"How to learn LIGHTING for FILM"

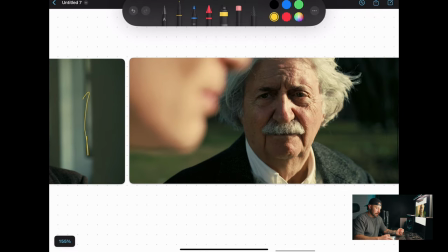That's cinematography. Let's go on to Einstein.
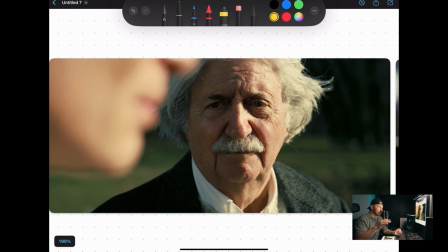So if you've seen any behind the scenes of this scene, it's a little bit of a cheat. But I know for a fact that over here, left of camera,
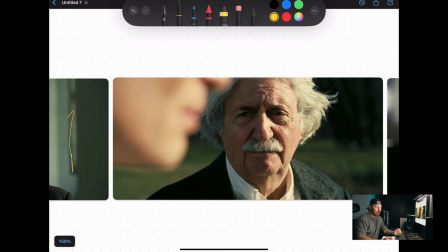they had like a massive 8x ultra bounce returning light here. And I mean, you can just tell there's no way that they would have this much
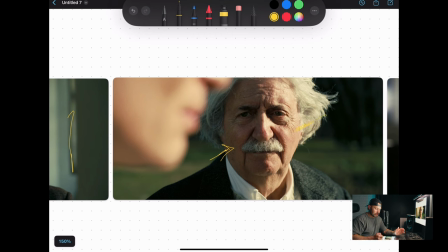information here with how strong the sun is there if they didn't have some sort of a bounce. Let's look at the catch light.
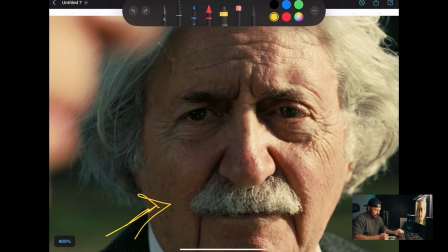So we've got something here underneath, you know, on this side of his eye right there. That could be some sort of a bounce, just bringing some light up underneath here.
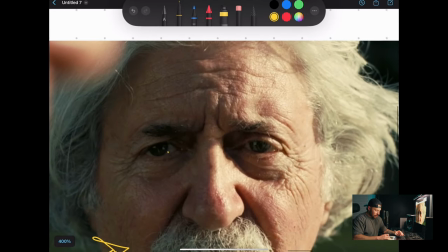There may be, I mean, with how soft that sun is,
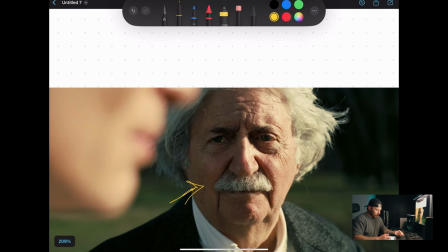that could be like an opal or something,
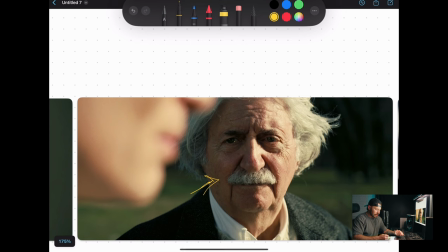just softening that up just a tad. So he could have like an opal here and then just an ultra bounce, you know, outside of frame over here.
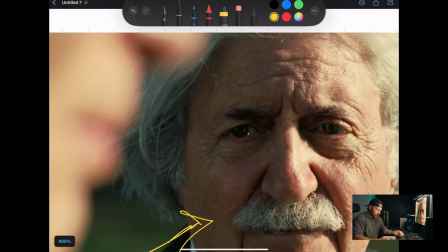And yeah, I mean, you can see the ultra bounce right there in his eye. but again simple pretty pretty simple they were definitely using the sun and
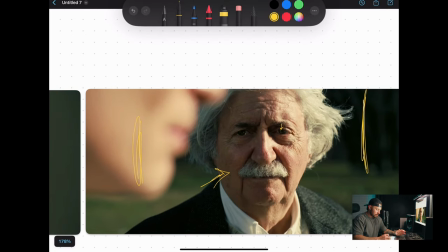uh just capturing that for realsies i
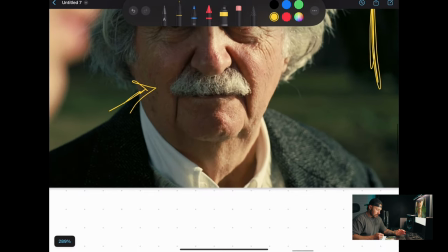can't think of well you know hold on i mean how hard that shadow is there
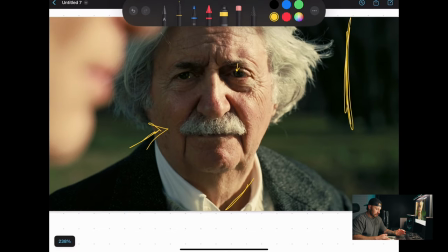there might not be some sort of diffusion if it is diffusion like i said right here it's it's very it's very thin it's like an opal or like uh yeah
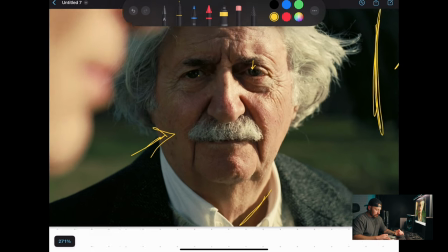just something super super thin um and then yeah the bounce uh the ultra bounce from
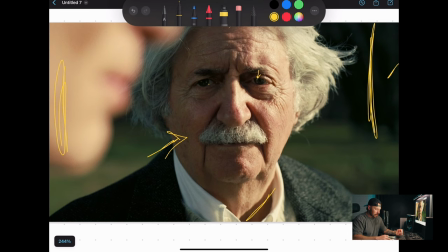camera lift so beautiful shot beautiful uh beautiful
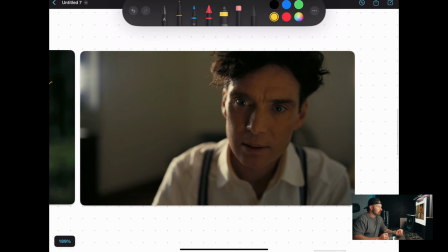cinematography um all right and this is the last one this is a cool shot as well all of it's just all good dude it's just all like this movie i just it was so good so all right
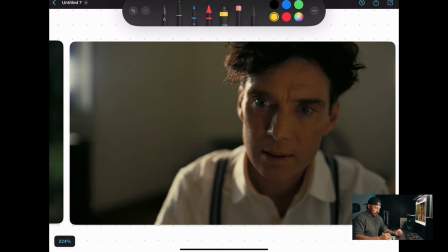first things first we've got this catch
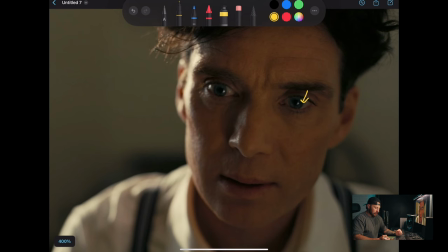light here and that's gotta be
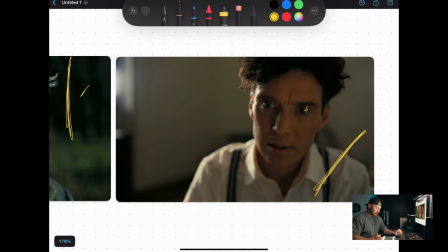just a bounce coming from here returning light from this hard light that's coming from camera left um it very well could be just a light coming from outside the window.
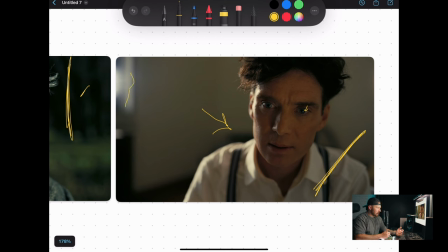You can kind of see, you know, we've got this flare, uh, or the kind of a bloom, um, coming from that window, it looks like. And so the light could just be coming through there and just hitting him.
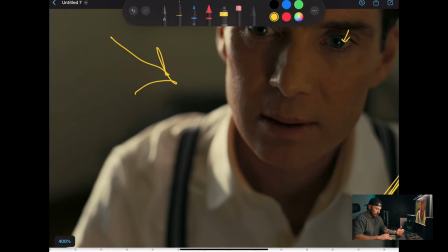Um, he might have something inside as well, but you can tell it's a very, uh, it's a hard light.
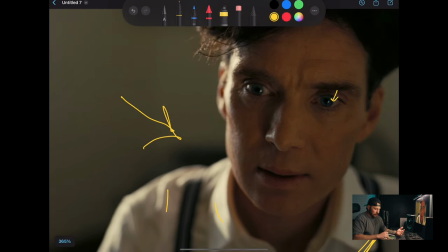We've got, you know, hard shadow there, hard shadows, and that's a very hard shadow on this side of his face. And then, yeah, I think just, um,
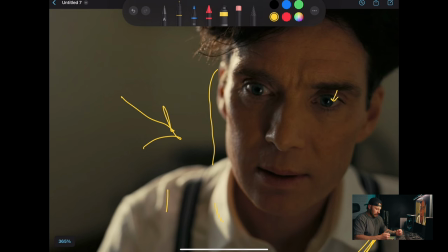it seems like, I mean, there's like this little catch of light in his eye here,
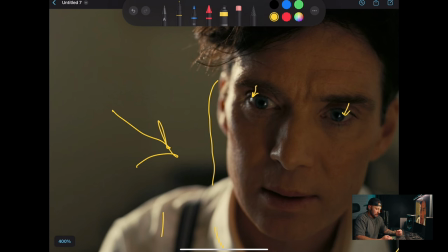but I'm guessing that's just the light, this light hitting his eye. um it seems it seems like it because there's yeah I would assume so um